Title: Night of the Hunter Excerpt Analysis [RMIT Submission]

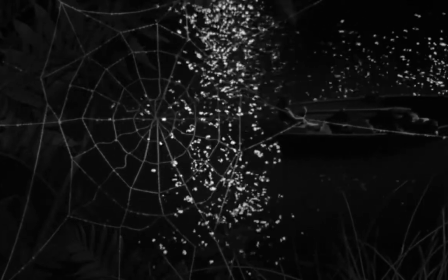[8:07]
The spiderweb also contributes to the film's expressionistic film style, with Stephen F. Boyer writing,
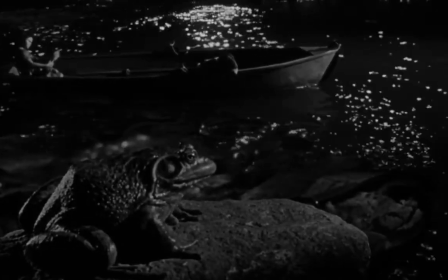[8:12]
"The presentation of nature itself is so unreal that what might otherwise have been a lyrical scene becomes an expressionistic distortion.
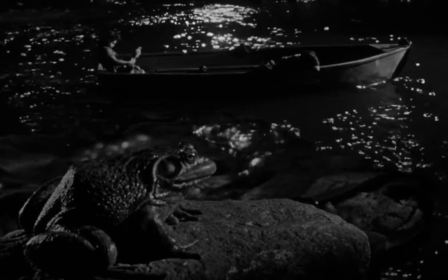[8:19]
This is further built upon with the following close-up shots of the animals on the riverbank."
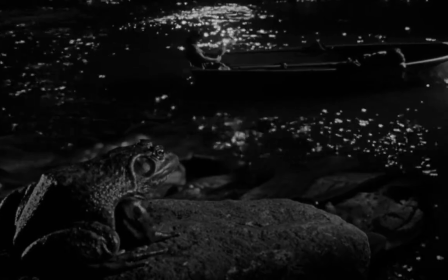[8:24]
The close-up shots of animals also include this shot of a frog, this shot of a turtle, and this shot of 2 rabbits.
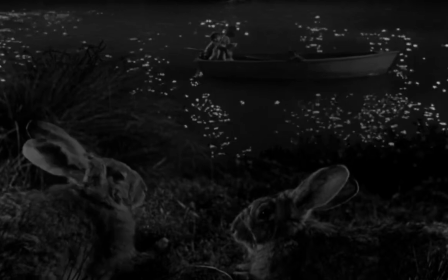[8:30]
The stark thematic contrast from the scene where the children escaped Powell to this serene scene as
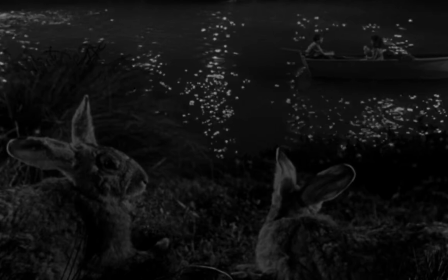[8:35]
they float their way downriver is complemented by the emphasis of the animals in the foreground of the shot.
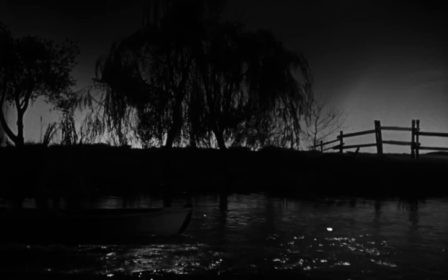[8:40]
Being on the run from a force as evil as Powell creates a relatability between the children and animals,
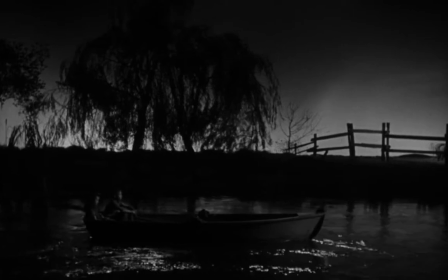[8:45]
and Moyen C. Mills writes, "In a series of incredibly beautiful shots, the children drift into another world.
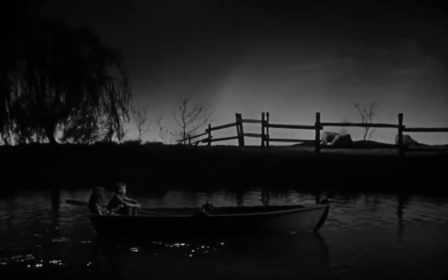[8:51]
They are engulfed and somehow comforted by the natural elements. They are surrounded by other innocents who must also fight for their existence in the Darwinian universe."
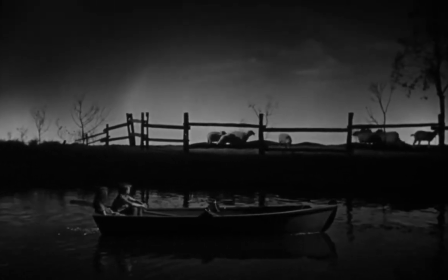[9:00]
The position of characters, props, and other visual elements within the frame, otherwise known as framing, is also key to the film's mise-en-scène.
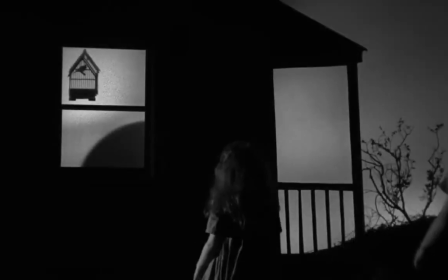[9:08]
For example, this powerful scene as the children gaze upon the previously mentioned trapped bird.
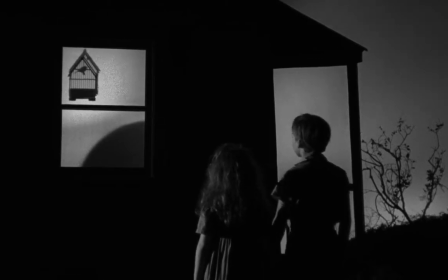[9:13]
They are positioned to the right of the bird and lower in the frame. These 2 shots show that the children are looking up at the bird, contemplatively.
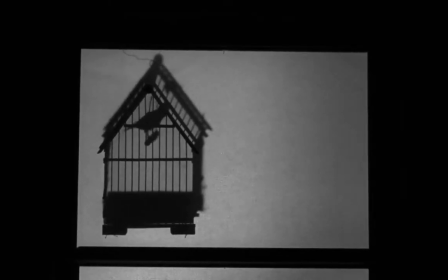[9:21]
The shot implies that the children long to be free and can now appreciate and truly empathize for this trapped creature,
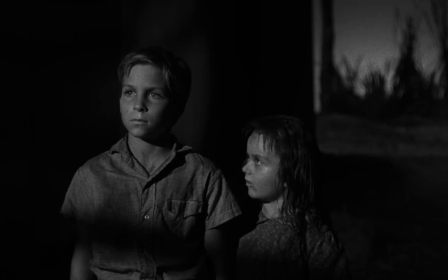[9:28]
building off from the theme of the riverboat scene, as they were truly then, and also thematically tied to the animals.
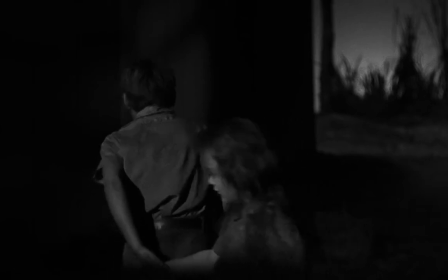[9:34]
Musing on the many compliments he has received for his work on the film, and questions about filming location,
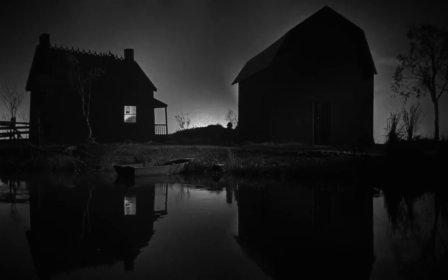[9:39]
Stanley Cortez has expressed that it was a joy working on Night of the Hunter, and that the river scene was filmed at Par 15 of Republic Studios,
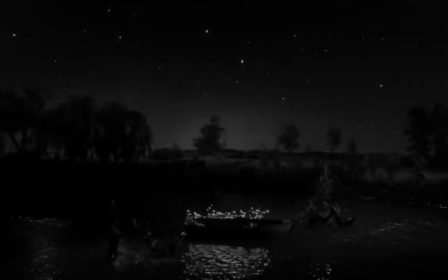[9:46]
a studio set. Filmed on set as opposed to on location, there are many interesting choices made regarding the design of the set. Though filmed primarily at a medium camera angle, camera height was quite elevated for many shots within the scene,
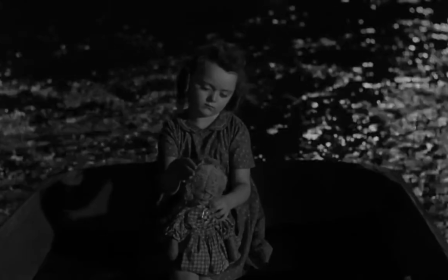[9:58]
which allows the audience to appreciate the starry night sky that sets the scene for this dreamy, fairy tale-like scene within the film that the set designers put in place.
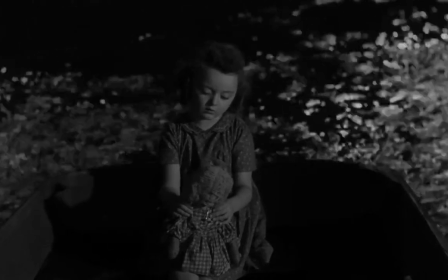[10:07]
In addition to the aforementioned night sky and the previously mentioned animals within this scene,
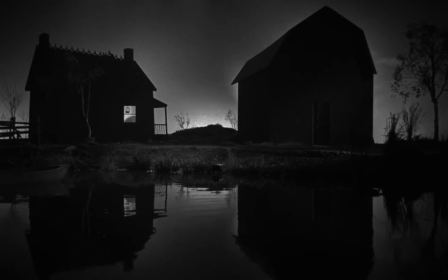[10:11]
we are also treated to this long duration shot near the end of the extract, as the children pull up to the barn downriver. The barn is quite tall, and the sharp angles of the roof combined with its very dark tone contributes to the shot's chiaroscuro, and the almost distorted appearance of the barn complements the film's dedication to the German expressionist film style.
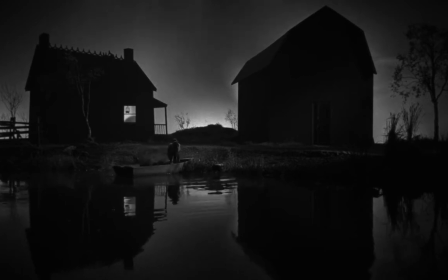[10:31]
Lastly, the acting within this extract is what sells the audience on the Southern Gothic vibe of the film.
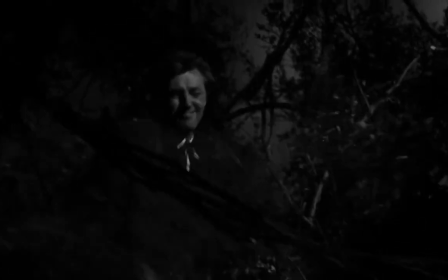[10:36]
In particular, the excellent work of Robert Mitchum as Reverend Harry Powell. Mitchum's desperate chase, enraged expression,
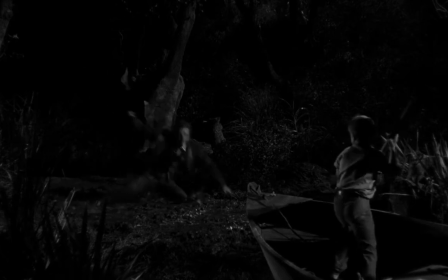[10:43]
and blood-curdling screams sell the audience on the story's antagonist in a truly horrifying and brilliantly portrayed manner.
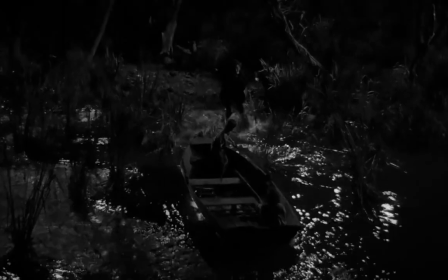[10:50]
Mitchum's performance evoked memories of classic expressionist film acting, according to Sigurd Enger,
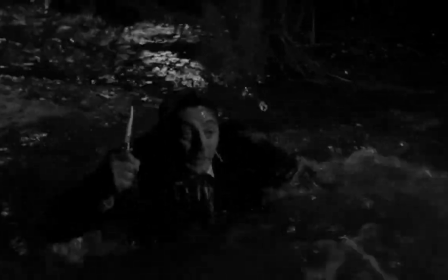[10:55]
who wrote that Mitchum's stylized movements resemble the movements of the sleepwalker in Caligari.
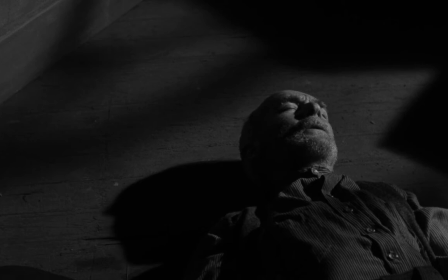[11:00]
John's determination can also be seen in this shot.
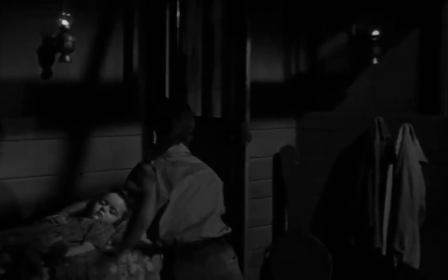[11:03]
Despite the drunken Uncle Bertie failing to be of assistance, his care for his sister, in the face of likely death,
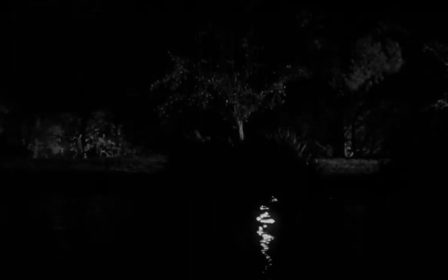[11:09]
prevails, and he rushes to not only get to safety, but to protect Pearl as well. Pearl's seeming indifference to the affair also reinforces the fairy tale aspect of the film,
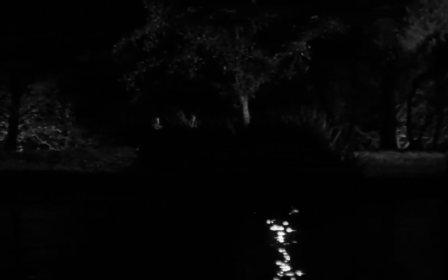[11:18]
as in the face of possible death she is seen sleeping, and only just after escaping Powell, as John rests,
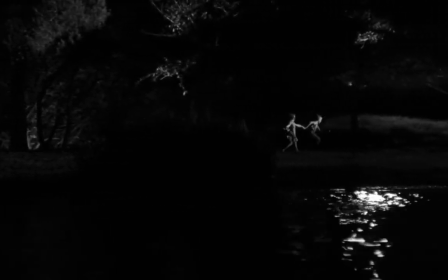[11:25]
she sings a lullaby as she floats under the starry night sky.
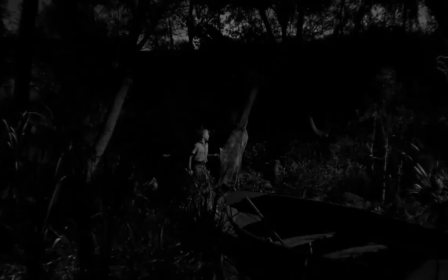[11:28]
Lastly, no discussion of Night of the Hunter would be complete without mentioning the film's sound, in particular Walter Schumann's excellent soundtrack. Almost all of the scenes within the extract are scored,
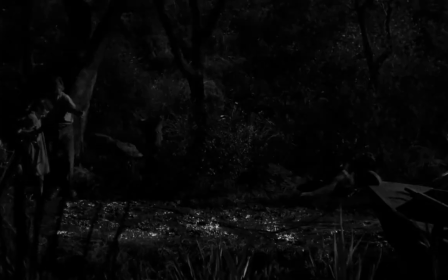[11:39]
either by orchestral soundtrack or by supplementary lullabies, such as Pretty Fly and Hush Little One Hush. Beginning with the children's escape from the house all the way until they finally roll away from Powell,
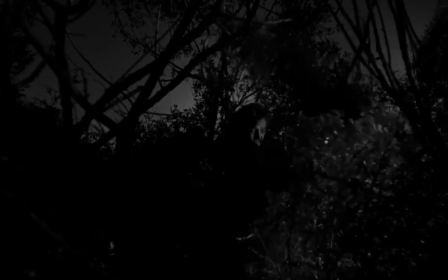[11:51]
non-diegetic strings and brass are used to musically evoke tension, and diegetic sound effects, notably the sound of banging on the door by the trapped Powell,
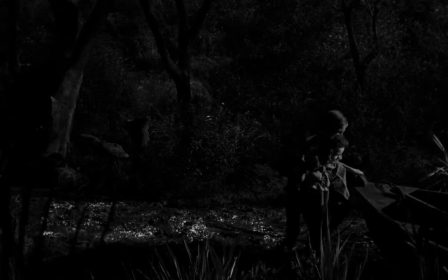[12:00]
inform the audience of Powell's furious rage.
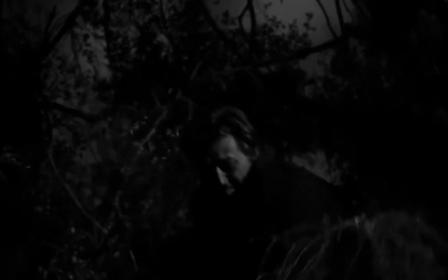[12:03]
Strings are used for more subtle musical cues, such as when the music reaches its quietest point during the Uncle Bertie scene,
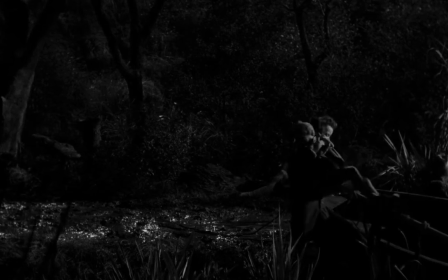[12:09]
the brass crescendos dominating the film's soundscape as the confrontation on the river takes place.
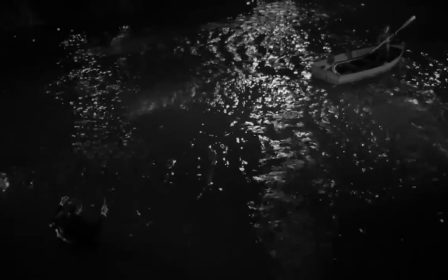[12:15]
Powell then takes a full 5 seconds to build up to and deliver this howling scream, the horrific nature of his character reflected by his banshee-like bawl.
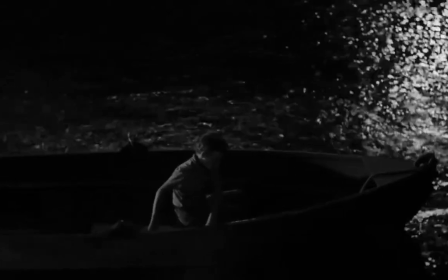[12:24]
The music then immediately transitions to quiet, serene strings and bells as the lullabies take over the soundscape.
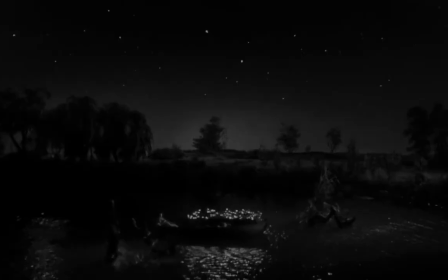[12:31]
Recorded in ADR by actress Betty Benson, the Pretty Fly is the first of these lullabies, a musical allegory to both the children themselves and their mother Willa Harper, as Pearl sings that the Pretty Fly's wife, in this case Willa, had 2 pretty children who flew away, an obvious reference to the children's desperate escape from Powell.
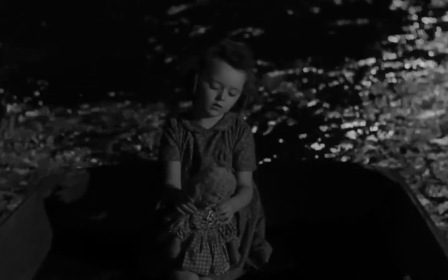[12:50]
A very subtle musical transition takes place in the next scene as Walt and Icy converse over Willa's supposed disappearance,
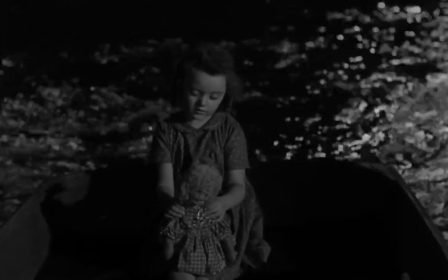[12:56]
which builds up to a brass crescendo as Powell is revealed in the helicopter shot and close up on horseback.
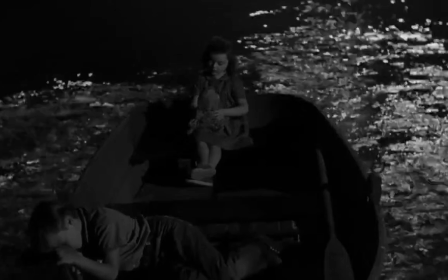[13:01]
He's still chasing the children, and he's still a credible threat. Soft music then follows as the children approach the riverbank orphanage.
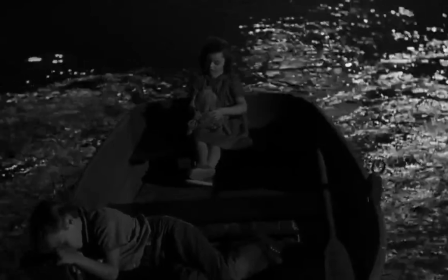[13:08]
The music becomes more sinister, but still quiet, as Powell complains about the ills of children of the peach pickers.
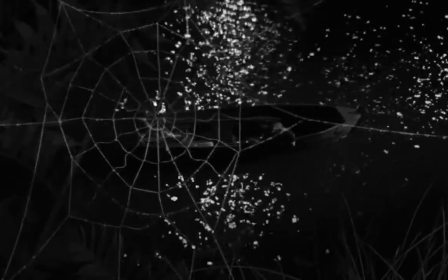[13:14]
Then falls back to quiet, somber music as the audience are treated to the final musical piece within the extract, the second lullaby, Hush Little One Hush.
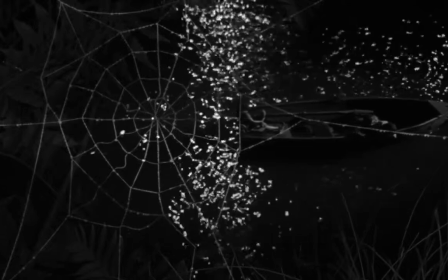[13:23]
This final musical piece foreshadows the protection that will be offered unto them by their adoptive mother figure,
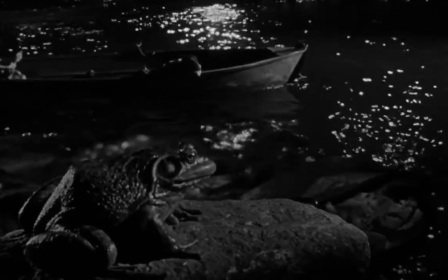[13:29]
protective and figurative guardian angel, Rachel Cooper. Lines like, "Lay your head on my chest, angels old will keep you safe,
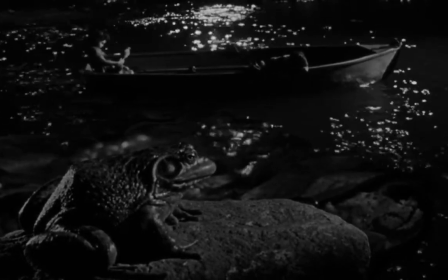[13:37]
and morning soon will light your pillow, birds will sing beyond the willow," are evident of this theme.
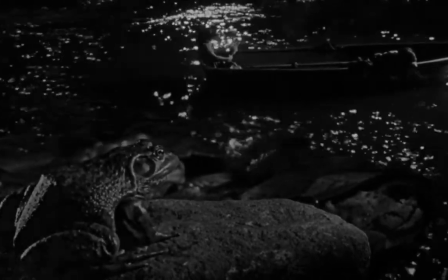[13:43]
It has since been learned that the excellence of the musical score was not only due to Walter Schumann's musical brilliance,
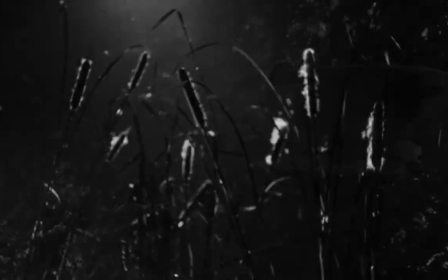[13:49]
but also Charles Laughton's unique soundtrack direction.
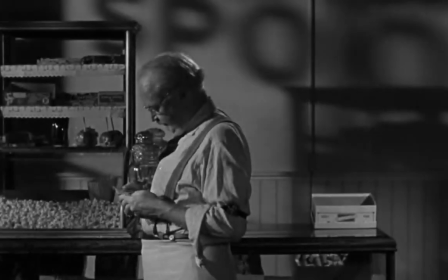[13:52]
With Brian Eggert writing, Laughton demanded that his score not re-emphasize what the actor should already be conveying,
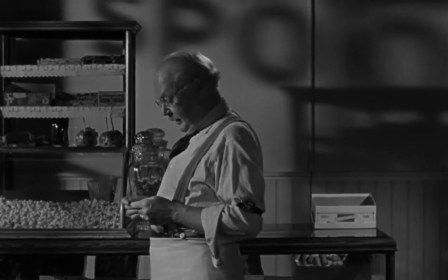[13:59]
but rather build on the power of the narrative by fixing an additional layer. In conclusion, Night of the Hunter tells a powerful story with its expressionistic and film noir-influenced film style,
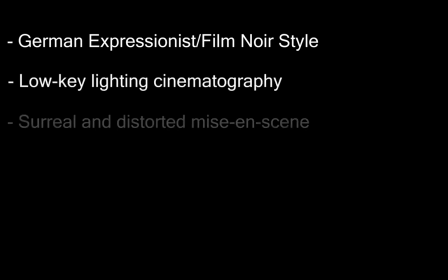[14:09]
engaging cinematography, beautiful mise-en-scène, and moving use of sound.
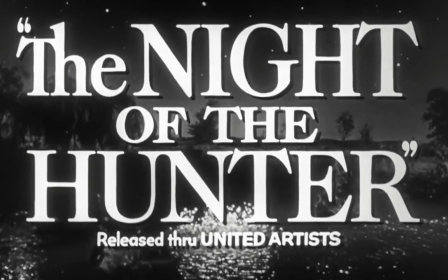[14:13]
Though Charles Laughton's film was panned at original release, it has rightfully earned every contemporary accolade to its name,
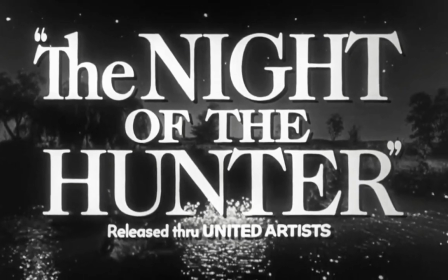[14:20]
and truly deserves to be remembered as one of the all-time greatest films of thriller cinema.